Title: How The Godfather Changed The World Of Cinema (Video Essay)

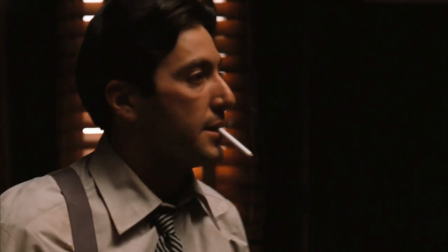She boldly expresses her own opinion and generously shares her broad views on life in one of the scenes at the table k even allowed herself to
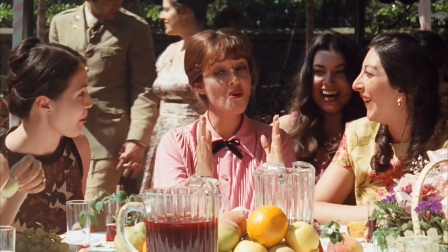smoke and this was very unusual for girls of those times the american woman was one of michael corleone's tools with which he wanted to show his father
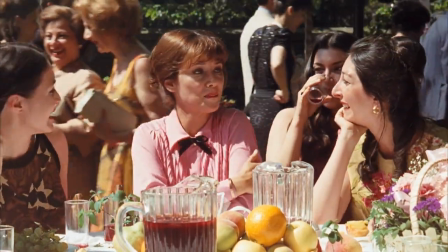and prove to himself that he did not obey the foundations of the family and would never become part of their lives she became a kind of symbol of
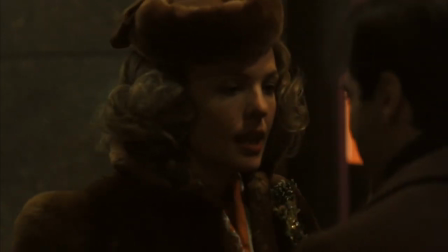michael's protest a symbol of his freedom but it is through k's eyes that the director shows us the story of the fall of Vito Corleone's
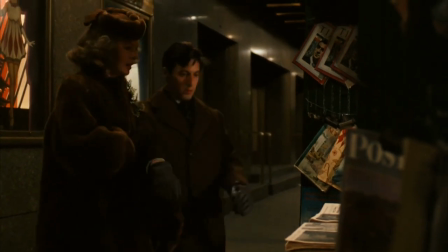son and the true protagonist of the trilogy.
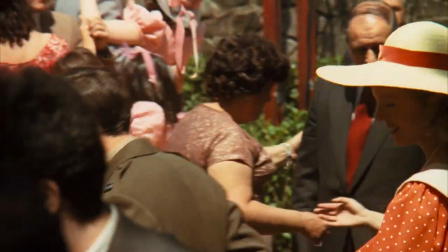To break out of family ties, Michael joined the army and became a real hero who received the navy cross for bravery for his valiant service.
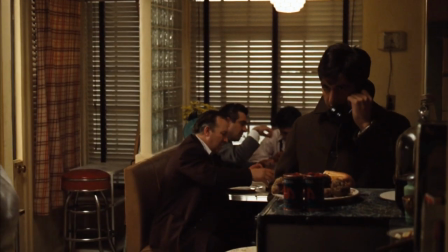Having grown up in America, having adopted its culture and customs, he did not want to have anything to do with the mafia and was ashamed of his origin.
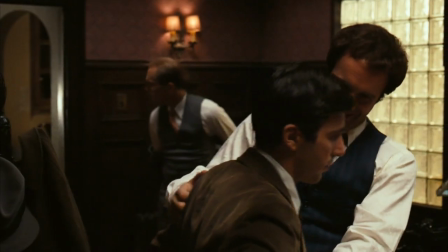He did not agree with his father's methods and way of life and tried his best to distance himself from him even at his sister's wedding he did not come in a
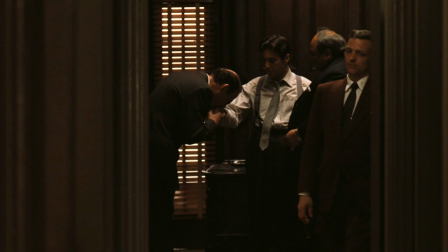tuxedo but in a military uniform however in the end michael himself became affected by a thirst for power and became a cruel
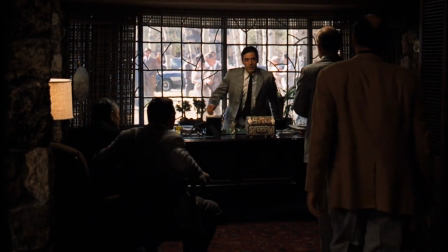and merciless monster such a metamorphosis of the main character took two whole parts the lives of the son and the father are shown in parallel
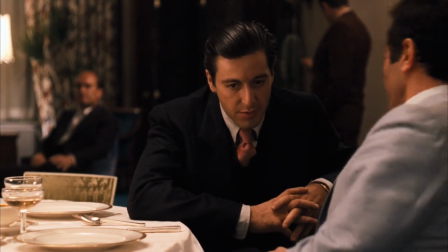and it is not difficult to notice that michael surpasses his father every time in everything that he so selfishly wanted to escape from.
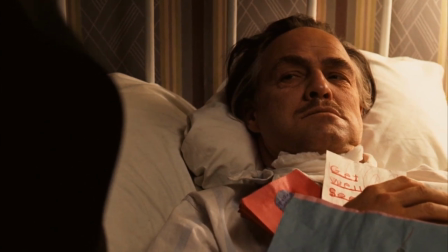Paradoxically, Vito himself did not want a criminal role for his youngest son.
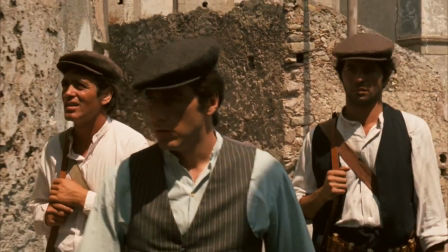In the first part of the saga, the development of the characters of father and son is shown as if in contrast.
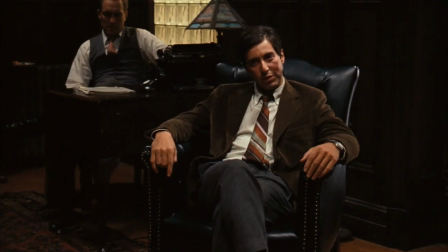Michael goes more and more into business and competitive showdowns. The colors around him become darker, and he himself seems to go into darkness.
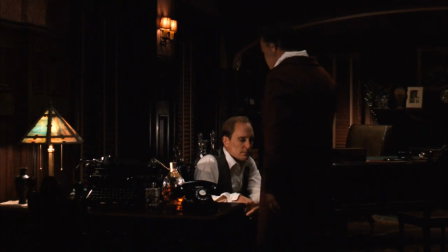His father, Don Corleone, on the contrary, physically weakens and comes out of the darkness,
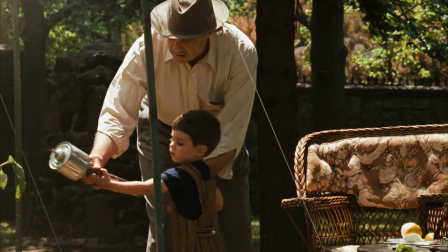changing into light clothes, basking in the Sun playing with his grandchildren and becoming like a sweet grandfather nevertheless
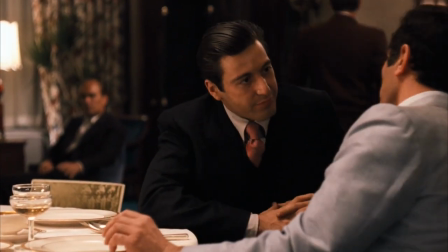not only the development of the plot shows Michael's transformation into a cold-blooded gangster all the key points of his
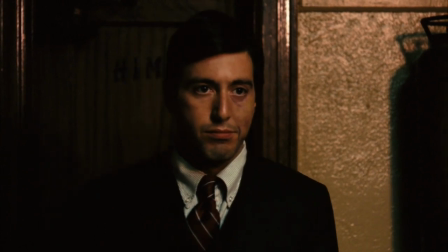transformation are emphasized by additional effects for example when he commits the first murder in the name of the family the viewer hears the sound of a passing train
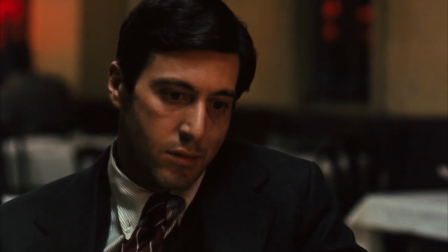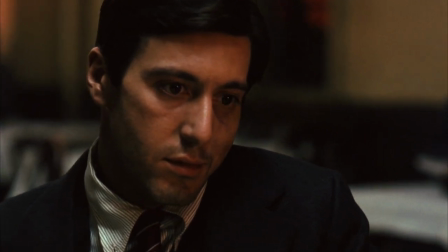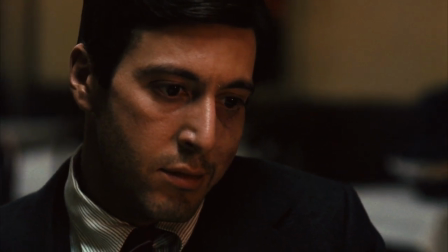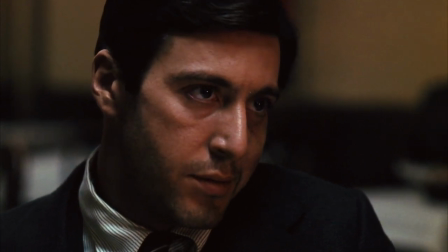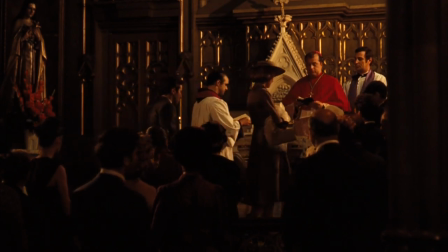another example of enhancing the plot with visual and sound effects is the baptism scene at the climax the creators of the film used a parallel editing
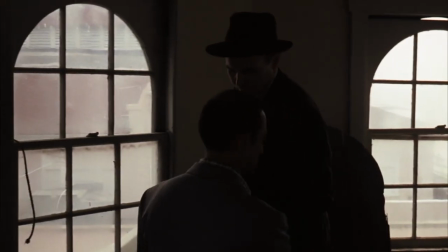to play on the contrast again between good and evil the divine service that takes place at this moment in the church is contrasted with scenes of bloody
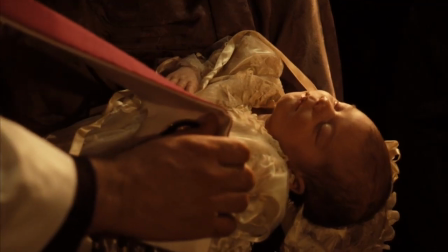murders thanks to the dynamic editing and shortening of the duration of the shots the director managed to create a feeling of
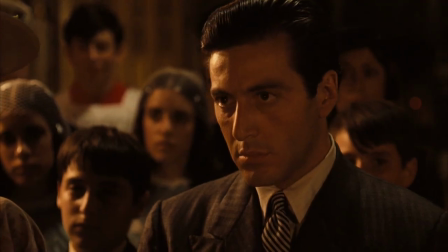increasing tension the main character plunges more and more into darkness rejecting the unclean in front of the priest
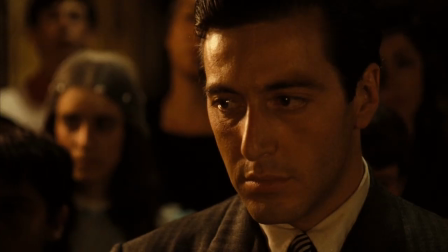in this scene not only the little boy was baptized but also michael himself we can say that the main character took the
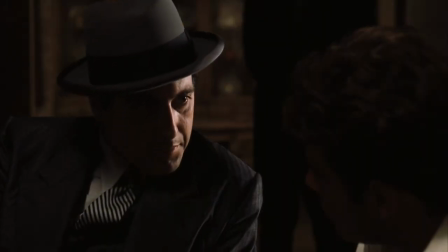mafia cross from that moment there was no way back for him but unlike veto for for whom the meaning of life was family,
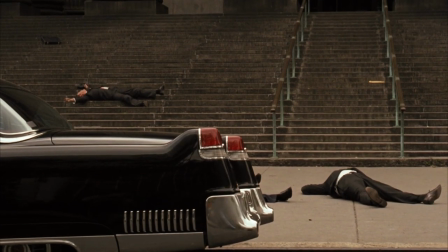Michael had a different goal, namely revenge. It was revenge which took away the remnants of his humanity.
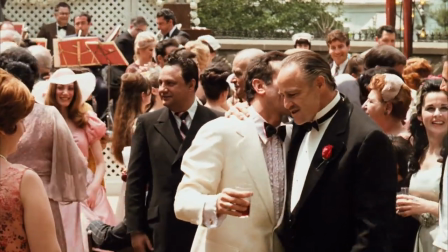If we talk about chronology, then the first part describes the events from the mid 40s of the 20th century to the half of the 50s.
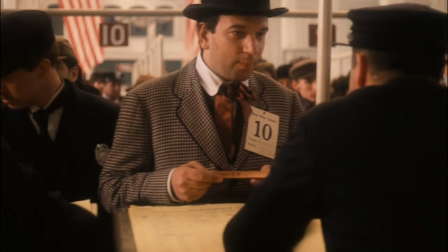That is about 10 years. But the second film reveals much more details from the life of the Corleone clan,
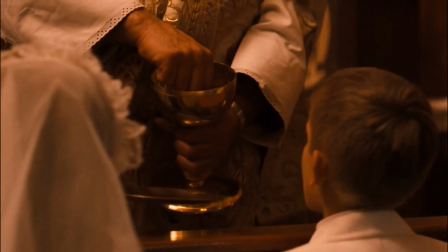covering as much as 70 years. and what is remarkable is that the story is both a prequel and a sequel at once.
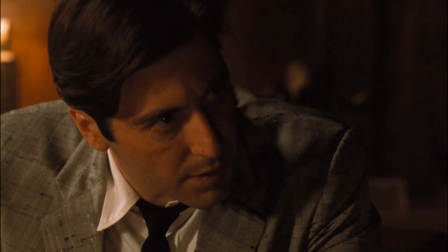The Godfather Part 2 is also built on a parallel showing of the father and son's stories.
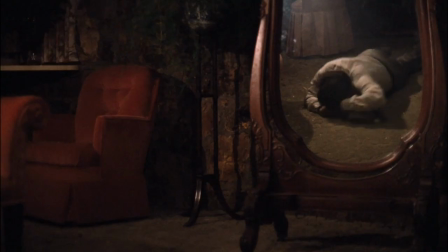In particular, their methods of getting out of problematic situations.